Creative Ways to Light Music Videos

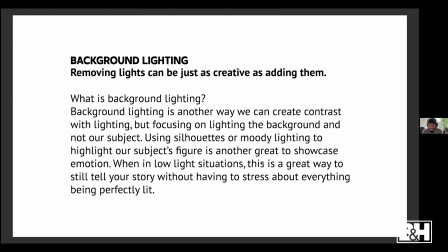(37:17)
And honestly, in the majority of lighting setups, if you were looking at them through your eyes, you wouldn't be able to see everything perfectly lit. So just focusing on lighting in the background or lighting the scene as a whole is a really easy and simple way to think about lighting.
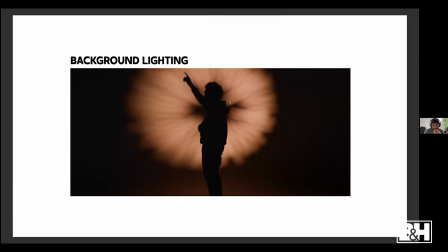(37:32)
So this is an example of the background lighting right here. And this is just more of a stylistic way.
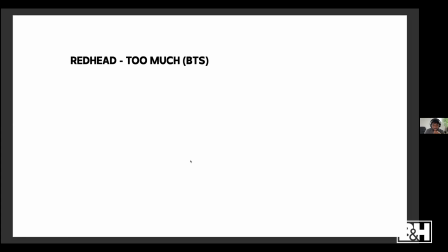(37:37)
And I just want to hop into some behind the scenes and kind of show you what's happening here with this.
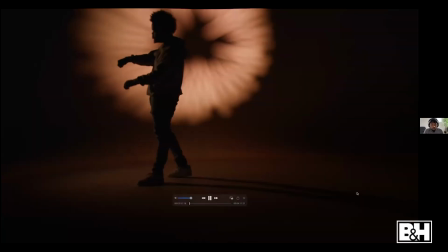(37:46)
Where is this at? There we go. Okay, so this is from a music video.
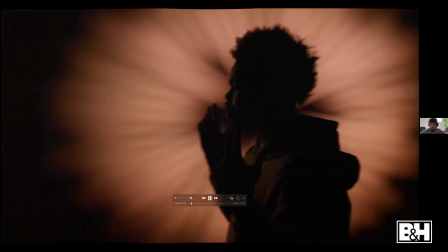(37:50)
You can see it's nice and stylized. It looks cool. We got this light in the background flashing.
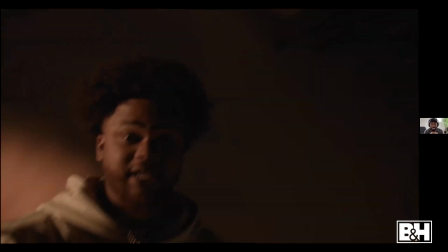(37:55)
And then we also have this nice edge light on him, which is creating this really nice long shadow on the ground.
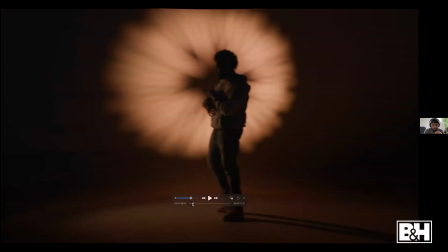(38:03)
I just want to go back so you guys can see that. You see that nice long shadow right there that's casting on the ground?
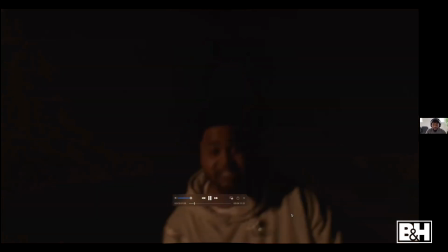(38:08)
That's coming from that kicker light right there, which is awesome.
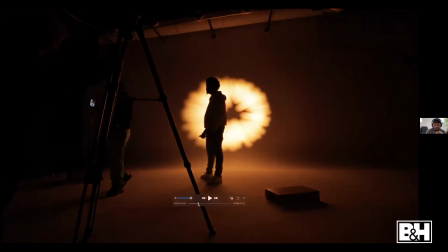(38:14)
So this lighting setup is actually really, really simple. So on the background, you can see like this really nice shape.
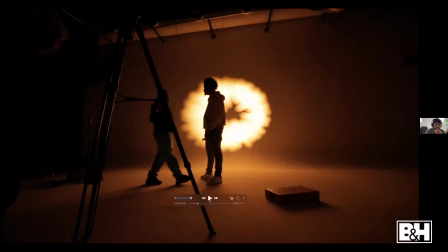(38:19)
This is coming from the Nanlite Forza 60C, and this is paired with the projection mount.
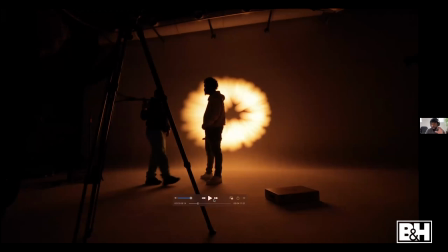(38:24)
The projection mount is awesome because you can put in these little steel gobos, and the gobos allow you to cast whatever shape that you have in the shape of that gobo onto the wall,
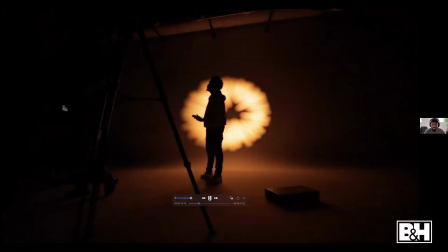(38:34)
and then you can adjust the focus of it. If you want it blurry, you can make it a little bit blurrier. If you want it to be like a sharp shape, you can adjust the focus of the lens with that as well.
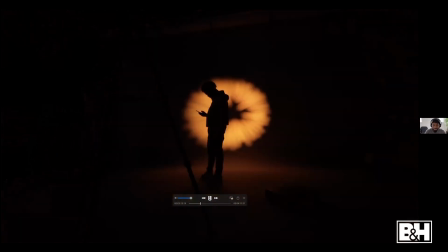(38:42)
The projection mount is awesome.
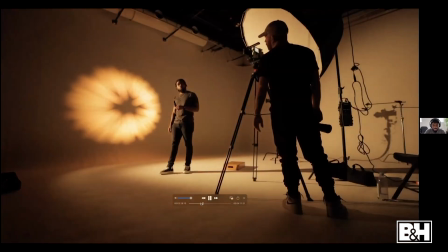(38:44)
So we just dropped in one of those gobo shapes, and we adjusted the focus to make it a little bit blurrier. We really didn't want it super sharp on the wall.
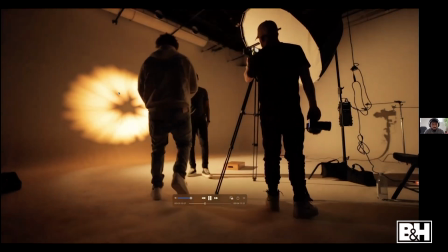(38:53)
And then we also were using one of those built-in effects, the pulse one, to give that lighting setup a little bit more visual interest.
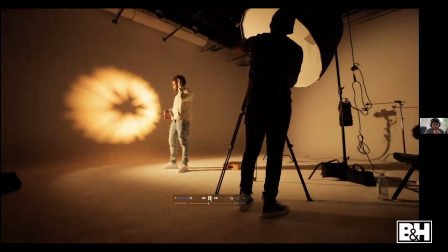(38:59)
It's like pulsing. It's not just sitting there on the wall. And then we brought in this edge kicker light just off a frame to the left.
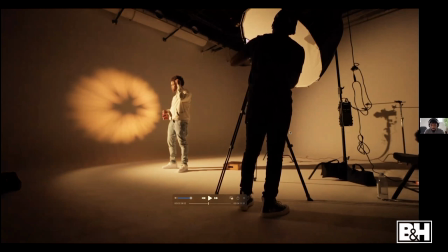(39:06)
You can see there's light in his face right here. This is the Nanlite Forza 60B2. And we basically just are shining that straight at him off to the edge.
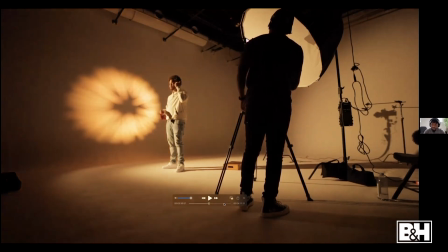(39:15)
And we still want to keep the shadow side of him because we like the shadow silhouette look, but we just didn't
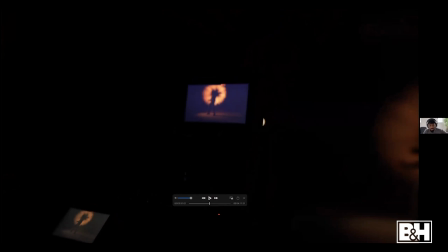(39:23)
really want him to be completely dark. So this edge light is there to just complement him.
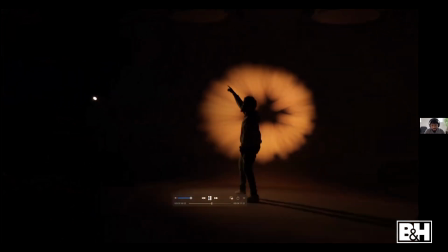(39:28)
And we also have that light doing the exact same effect as the background light. And they're just alternating.
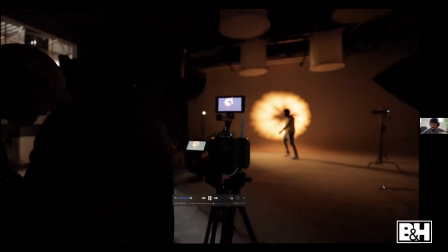(39:33)
Sometimes you see a completely dark silhouette.
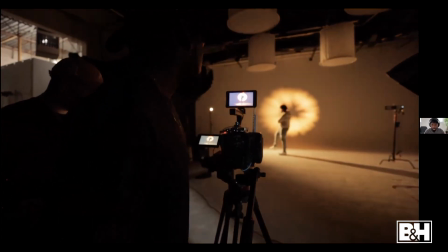(39:35)
Sometimes you see the edge light coming and it's lighting him, and you see that really nice, cool shadow off the ground. And we shot a couple of different takes of this.
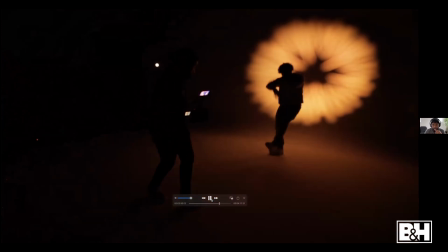(39:43)
We got a handheld take. We got a shot on the tripod as well.
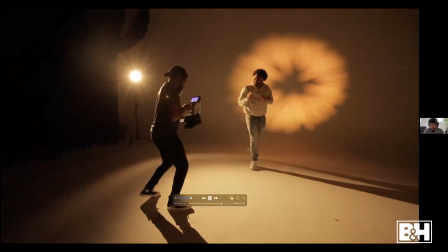(39:47)
And technically, he's super dark in the scene, but it's cool and it's stylized and it looks nice.
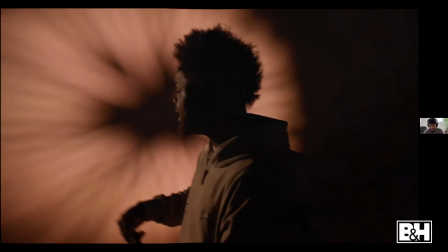(39:52)
And this is like an example of that. We have these lights kind of alternating with that same effect. Sometimes you see his figure all the way.
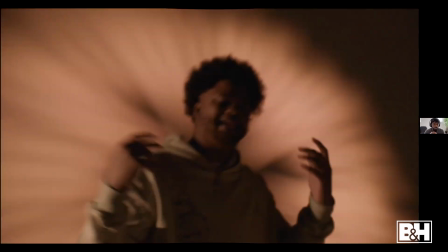(40:00)
Sometimes you see that. Sometimes you just see him with that edge light on him.
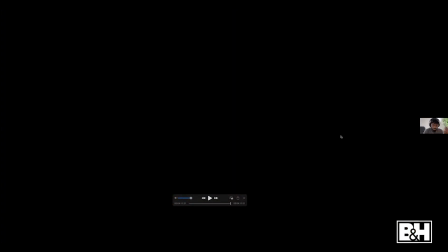(40:05)
And then we just filmed a couple different stylized takes of that. So background lighting is actually super simple, but it's very effective. It's very effective. It's one of my favorite ways to light music videos. I like silhouettes a lot. I love silhouettes.
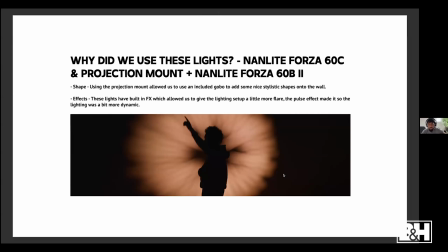(40:18)
So why do we use these lights? The Forza 60C and also the Forza 60B2. Well, the shape is one of the biggest reasons. Like I said, that background with that projection mount using that gobo, we wouldn't have been able to get that shape on that background to make this shot a lot more visually interesting. And the next reason that we use these lights are the built-in lighting effects.
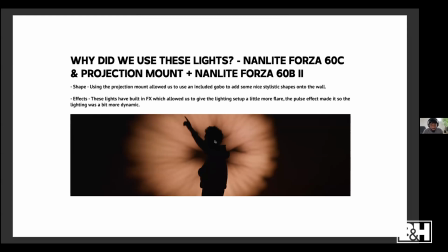(40:37)
Without the pulse effect that we have on both of these lights, it just wouldn't have been as cool of a shot.
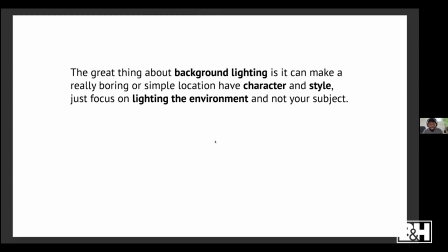(40:43)
The great thing about background lighting is it can make a really boring or simple location have character and style. Just focus on lighting the environment and not your subject. And that is going to be a wrap.
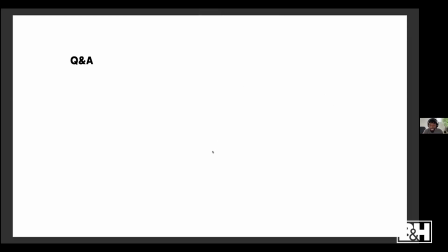(40:55)
That is 5 easy and really simple ways that you can shoot your next music video. I want to dive into a Q&A really quick and take some questions that you guys might have. And yeah, let's do it. Yeah. Well, Chris, thank you, first of all. And yes, we do want to invite you guys to get your questions in. I want to start it off with the crew. What kind of crew do you normally work with? It looks like it's a small crew and you got all hands on deck, everybody doing multiple things.